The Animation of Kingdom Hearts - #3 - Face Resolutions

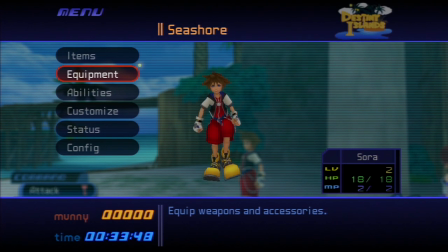[0:00]
Hello and welcome back to Kingdom Hearts. We're looking at some of the animation this game has, which is pretty great. And actually, while I'm here in the menu, this menu is nice enough to give us a pretty great look at Sora's walk cycle. So let's look at this for a minute here.
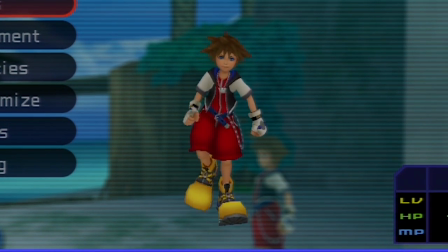[0:18]
Some of the things that I immediately notice. First thing I notice is that there is, with every step he takes, he leans really far from left to right. Like if you just draw a line from his pelvis up to the top of his head, like it's rocking back, his head's rocking back and forth almost like a metronome really far with each step,
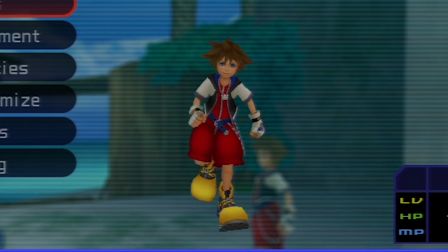[0:36]
which is a pretty cartoony way to walk. And like I've talked about before, there's kind of a good bit of bounce to this walk. He's just lots of up and down with each step. He swings his arms way out to either side, and I also noticed that given how large his shoes are, he angles his feet outward so that they don't kind of collide with each other.
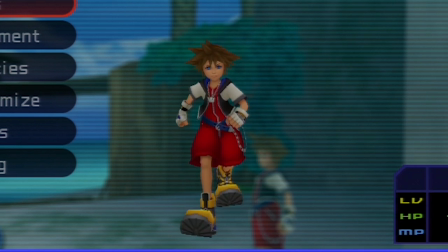[0:56]
I have a hunch that those shoes were a real headache sometimes with specific animations they needed to make. Like anytime you have a character with some weird proportions, like really short arms or large like hands or feet or something like that,
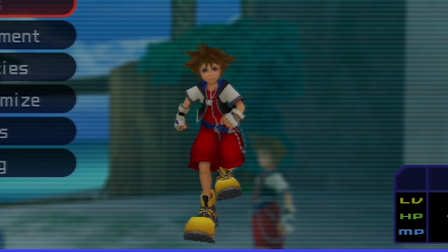[1:12]
it always creates some sort of challenge when you want them to do a specific thing that just physically they're not really built to do. Like, making him sit cross-legged, I think, might actually be impossible. It would be very challenging to get him into and out of that pose.
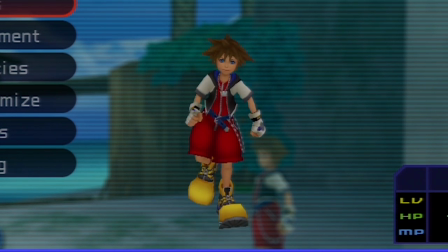[1:30]
Yeah, I wouldn't want to have to try to figure out how to do that. So automatically, those character design choices create some limitations. Another thing I'm noticing is that there's a lot of secondary motion.
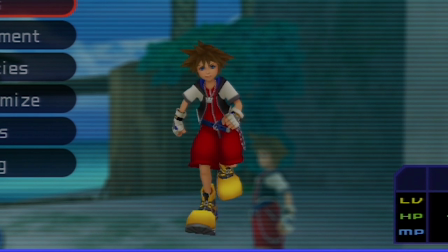[1:44]
I don't know if this is really the best term for it, but there's a lot of there's a lot of overlap and secondary motion on his clothing. Like, his clothing is actually quite loose and bounces with each step. Like, you look at the bottom of his little jacket vest there that flaps with every step he takes.
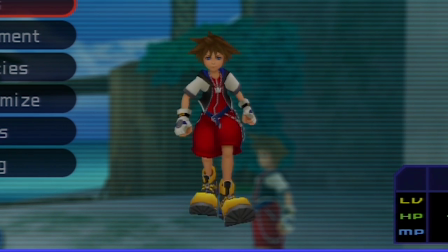[2:03]
The chain pendant he's got there on his neck swings back and forth with each step. The end of his belt there kind of flaps with each step. And the chain hanging at his side, that's also kind of jostling around with each step. And I believe even his sleeves a little bit. It's hard to see from this angle.
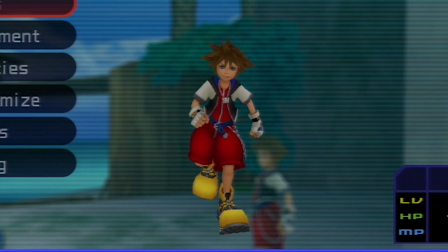[2:21]
I think his sleeves are even swaying a little bit slightly separately from his arms. And his hair is absolutely bouncing just a little bit with each step. So if you just kind of look at the tips of each of those little spiky points on his hair, there's a little bit of bounce.
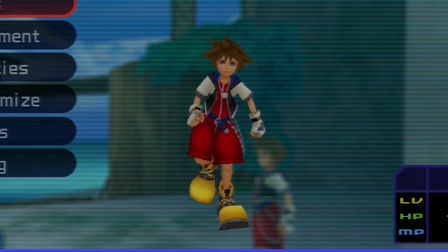[2:37]
And that sort of stuff is great for making a character feel a little bit more loose and real and organic and less like just this plastic, hard character model, basically. It's really easy to make characters look all plasticky and solid and
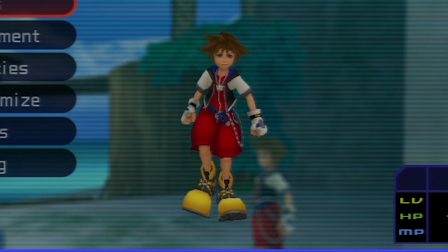[2:52]
just really stiff in 3D, just because it is a virtual model that doesn't move unless you make it. I think even his pant legs are bouncing just a little bit with each step.
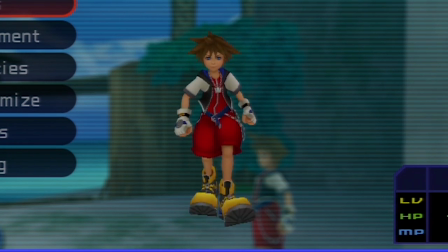[3:04]
It might be that that's just what his knees are doing, but it kind of looks like with each step there's a little I can't tell for sure, but I feel like it might be.
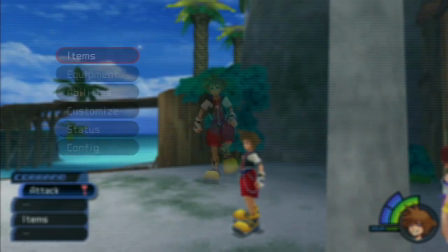[3:13]
But anyway, the thing is that to do this,
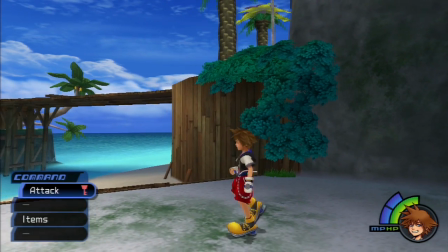[3:16]
they would have to add additional bones and additional rigging to this character. Oh, yeah, even from this angle, like you can see even the back of his hoodie there flaps with each step.
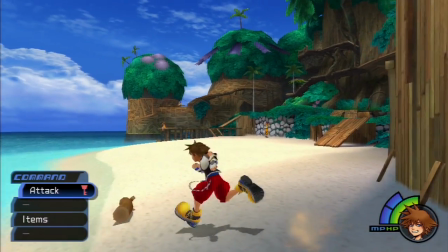[3:29]
In order to achieve that, they basically have to rig up all of his clothing in addition to the regular rig that would be his body just for moving around.
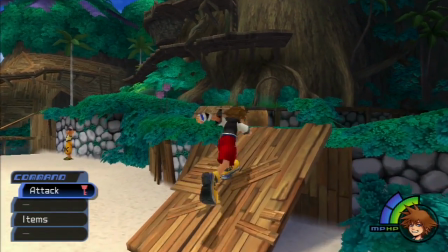[3:37]
And when I say rig, I'm largely speaking of kind of like his internal skeleton,
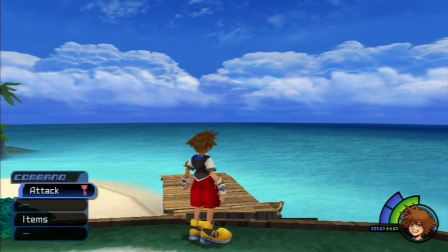[3:43]
all the joints that control the way the different parts of his body can bend and rotate and move.
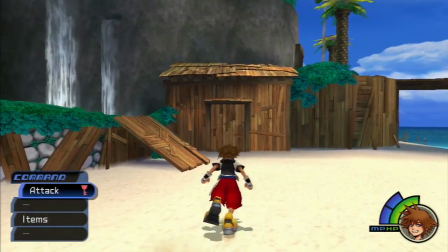[3:50]
It looks a lot like, it's structured a lot like actually our actual skeleton is,
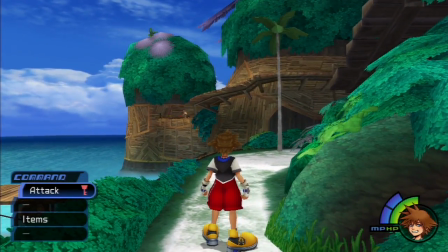[3:56]
with kind of a bone running down, like running from the hip to the knee, and then there's a joint there,
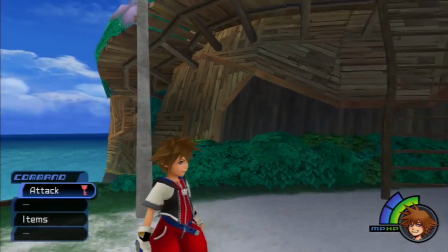[4:02]
and then from the knee down to the ankle, and there's a joint there, and then the foot and all that.